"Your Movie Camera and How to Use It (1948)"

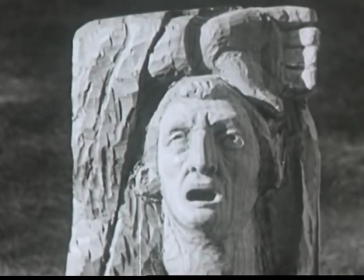Now the statue has shadows and three dimensions.
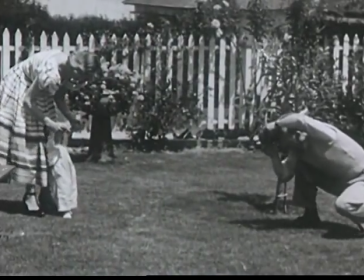You know cameras are wonderful.
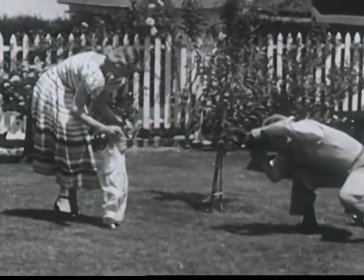When Junior grows up he can see a movie of the first time he walks, and the first time Papa used his camera properly, I hope.
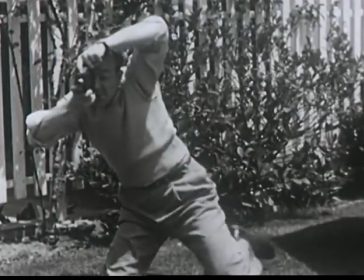You must hold the camera still, Joe. Shall we dissolve to the projection screen?
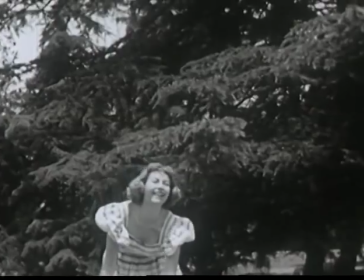What happened? It seems Mrs. T has a backache and Junior's disappeared.
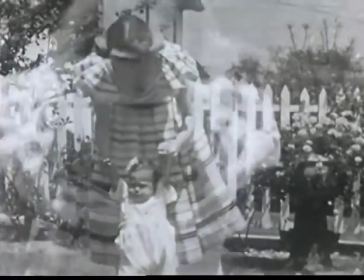Now, if Joe doesn't mind, the correct way. Compose the scene in the viewfinder carefully.
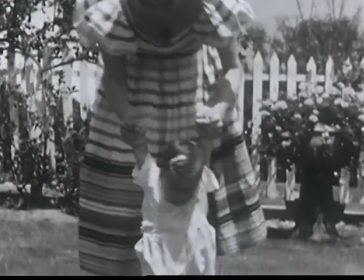Otherwise, you will lose part of the scene the way Joe likes to do.
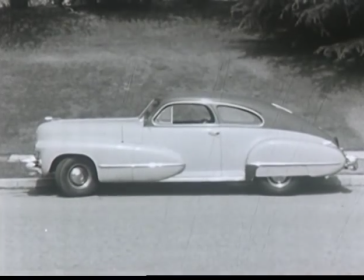with the viewfinder you select good angle a common fault is to shoot from a straight-on position without considering perspective the automobile and table
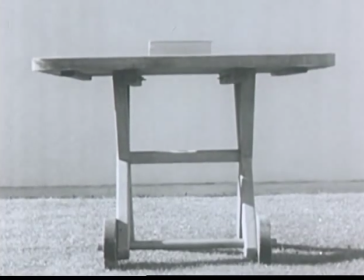appear uninteresting when photographed this way the most pleasing way of seeing an object is
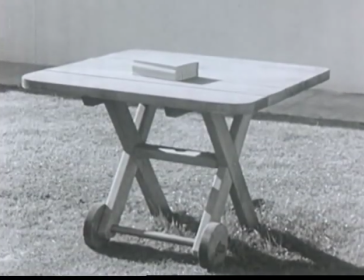from an angle and when we see two or more sides we get a feeling of depth now the table and automobile take on added interest
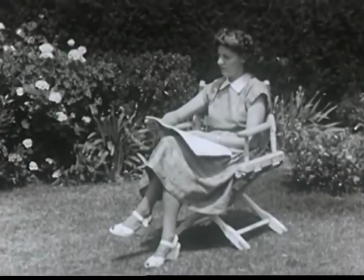people also are more interesting when seen from the side or
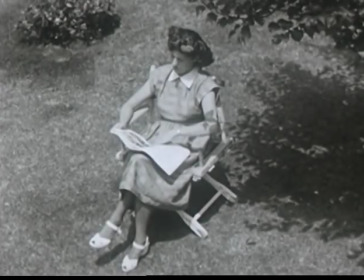from above or from below
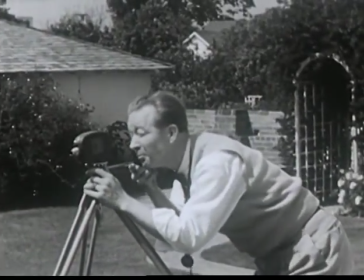well there's just no stopping our hero now he's using a tripod
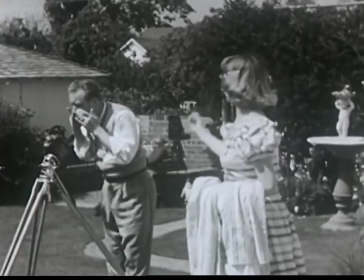ouch is there a doctor in the house come here you you you sorry centered
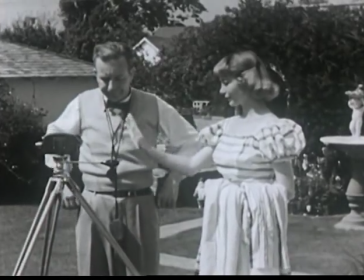you can see who wears the brains in that family
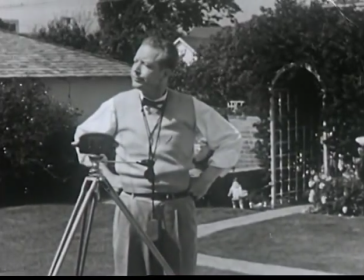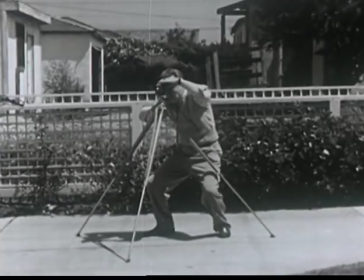Anyone should know better than to set up a tripod on a slippery surface. Anyone but Joe, I guess.
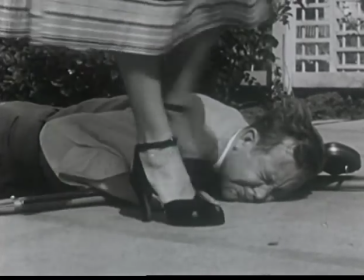Stop. You wouldn't kick a cameraman when he's down, would you?
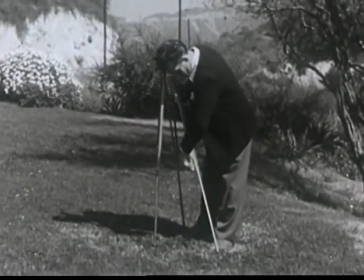The correct way to set up a tripod is to adjust the legs to the proper height and place it on a non-slippery surface.
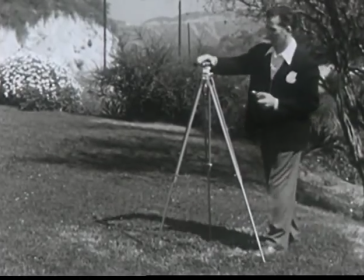You can see, obviously, that isn't Joe. The camera is scooted onto the tripod. tripod.
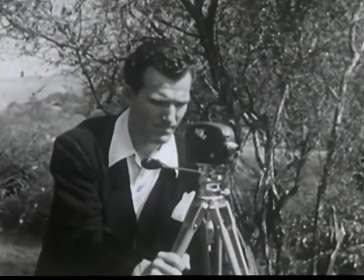The tripod then levels. The tripod should be set at the right tension.
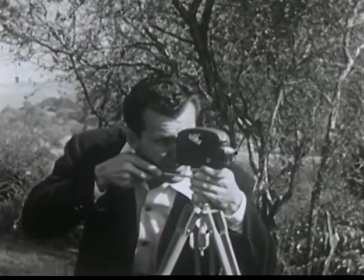One hand grips the handle of the tripod while the other firmly grips the base of the camera. This enables the camera to be rotated slowly and smoothly.
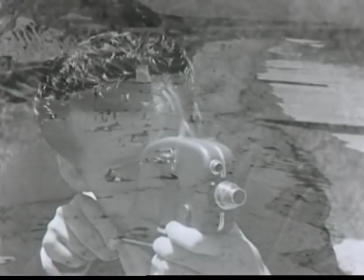This is called panning. If the panning is carried out correctly, the results appear like this.
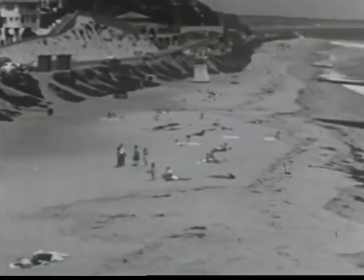But if the pan is too fast, as in this scene,
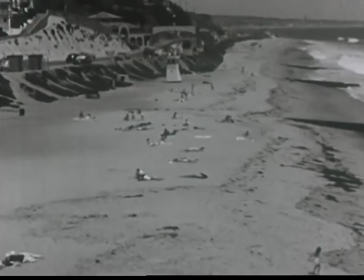or too jerky as in this scene, the results will be useless.
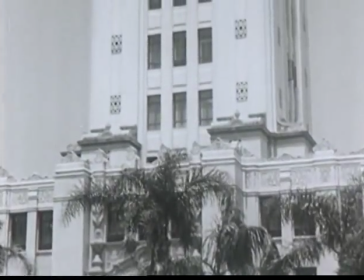But if the pan is smooth, impressive effects can be obtained, including tilting the camera slowly upward.
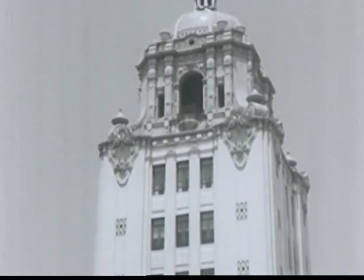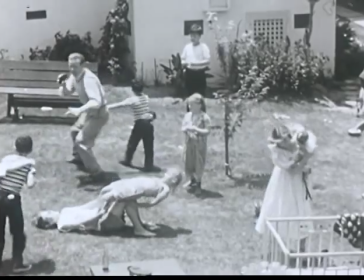Well Joe has thrown a party for the neighborhood children. While the kids are having a good time, he's getting some excellent shots.
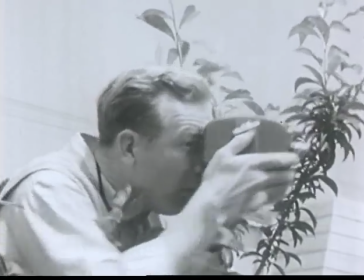I wonder how excellent. Let's see how it looks on the screen.
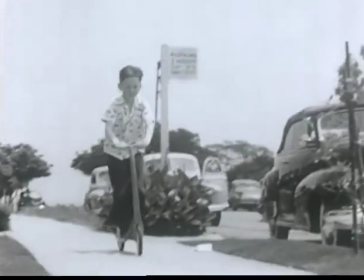There's a shot of Ann and Tony and a shot of the Dugan sisters and there's a shot of sorry I can't keep up with it.
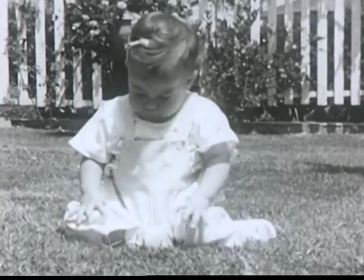Here's the scenes run at correct length. It's so simple even a child could do it but I forget you're not a child anymore are you Joe?
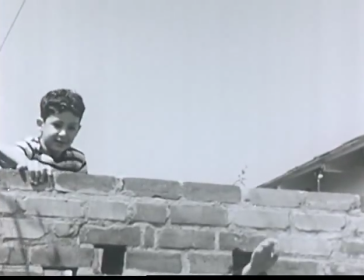Scenes should be run long enough to give the audience a chance to see and enjoy them and if the scenes are assembled in in an interesting order,
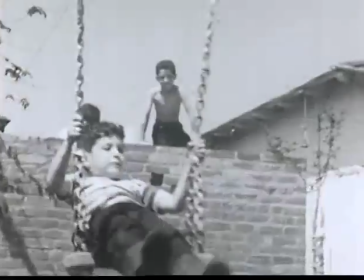there will be a greater feeling of continuity. Scene should be at least ten seconds.
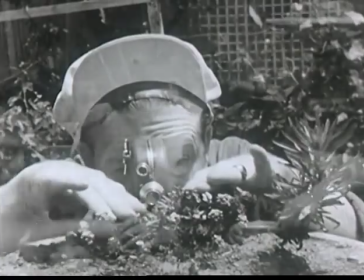Well, here's our little genius again. And here are the results again.